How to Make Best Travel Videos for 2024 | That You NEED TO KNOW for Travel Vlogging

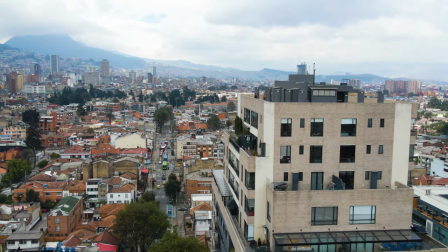And it has that cinematic effect.
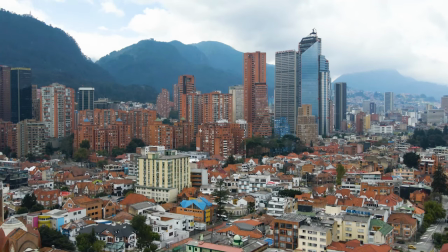And now you get to see all of Bogota, which is really nice. And then whenever you guys move in towards an object, like see where the buildings are right now.
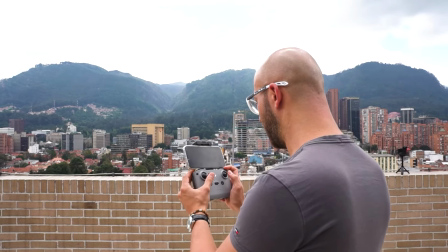All right, so we're going to bring it back now to where we are.
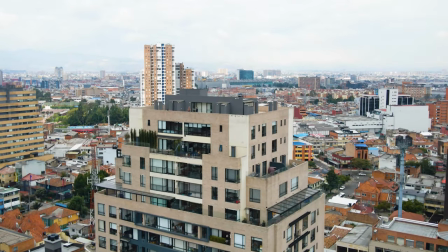Keep in mind, the home point is set, so you don't need to worry. as long as you have the home point set you can say bring it back to home you
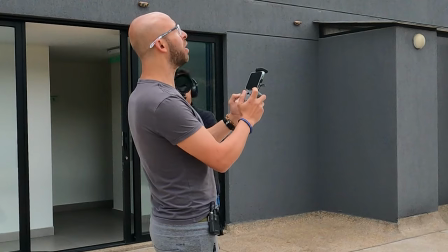always want to keep your eye on the drone guys there's also a light the light is perfect because you'll be able to
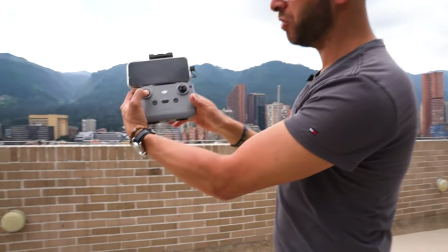see the drone at night we're gonna land the drone now see all i'm doing is putting the knob down all the way and it's just gonna land successfully the other thing i want to talk to you guys about is how important uh these dead cats are for your microphones when you're outside you definitely want to have a dead cat because the wind is going to interfere with your microphone. I don't know if you guys noticed it in the previous shot, but you might have been able to hear this little wind noise going through the mic. Alright guys, so without further ado, we're going to take you guys to the TransMillenia. We're going to walk into the streets of Bogota and then we're going to go to the barber shop and do a little snippet video and then we're going to end the day guys and that's pretty much it. Alright guys, so we're ordering the Didi. Didi is an application that you can use here in colombia it's 6 000 pesos to wherever we're going which adds up to i think a dollar and 50 cents we're going to magic barbershop and we're going to be filming at the barbershop to show you guys how cheap you can get a shave here which is ridiculous a shave in the united states costs anywhere from 30 to 100 even over here it's two dollars a two dollars dos dolares para barbaria All right guys, we're right outside of my building.
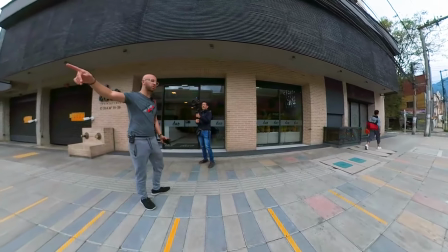We're here in Teus Aquio and we're just about to go to our uber. So come follow me
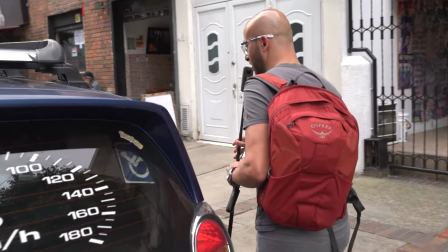He's gonna go into The backseat obviously and he's gonna film from that side
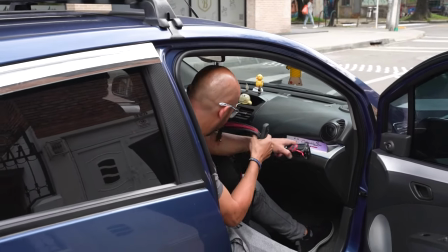We're going to a part of a neighborhood where it's not the safest guys So we have to definitely be careful The best thing you could do in Bogota is take whatever expensive things you want to bring with you go in an uber get dropped off and do not walk too much all right
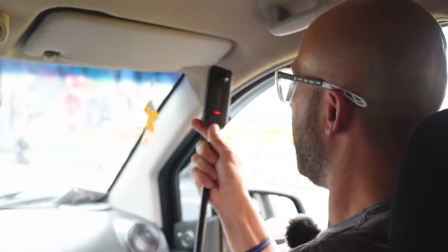guys so really cool trick is to take your 360 camera and
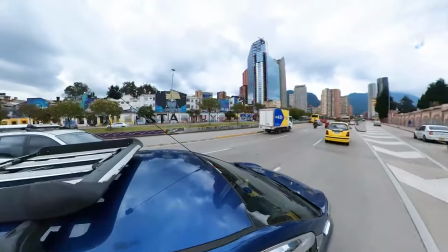pop it right outside of the window which is a really cool trick to get an establishing
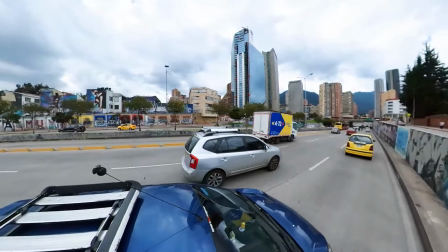shot in between your takes for example if you're ending the scene you
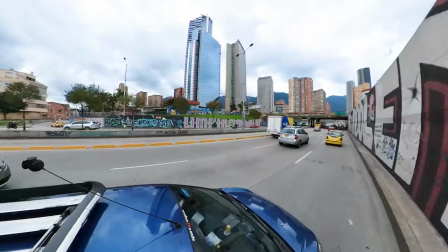can use that footage to transition to the next scene and we'll cut
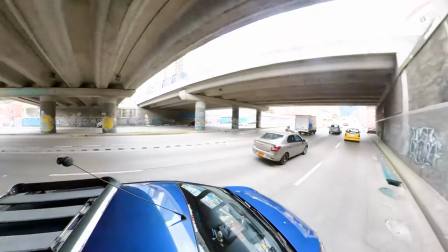to the footage right now of the 360 camera outside of the window which you guys can see a little bit of the Bogota and to the left
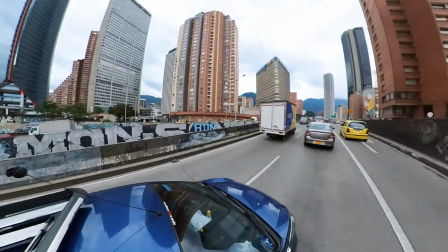right here is the Trans Millennial although we didn't get a chance to visit the Trans Millennial right here so the left is right there that's where the bus system is and it gets really crazy guys sometimes you can't even fit in the Trans Millennial and by the way guys whenever you're stopped
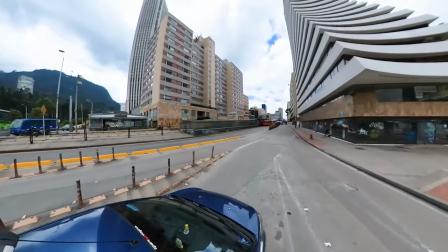whenever the car stops you want to put your equipment back inside and you want to roll up the window because you never know safety wise here in
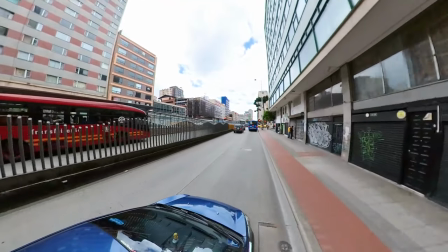colombia it's not like the united states you have to be very careful because people snatch your things and all that stuff all right anyways that's what i wanted to show you guys and we'll see you guys at the barbershop magic barbershop we finally here show you guys what i've been doing this whole time i've been in colombia i go to this barbershop and i get a two dollar shave which is 10 000 pesos every time i come here i probably get a shave two or three days a week so without further ado come on let's go to the barbershop we may have to wait just a little bit to get a shave but hey come on let's go let's have fun good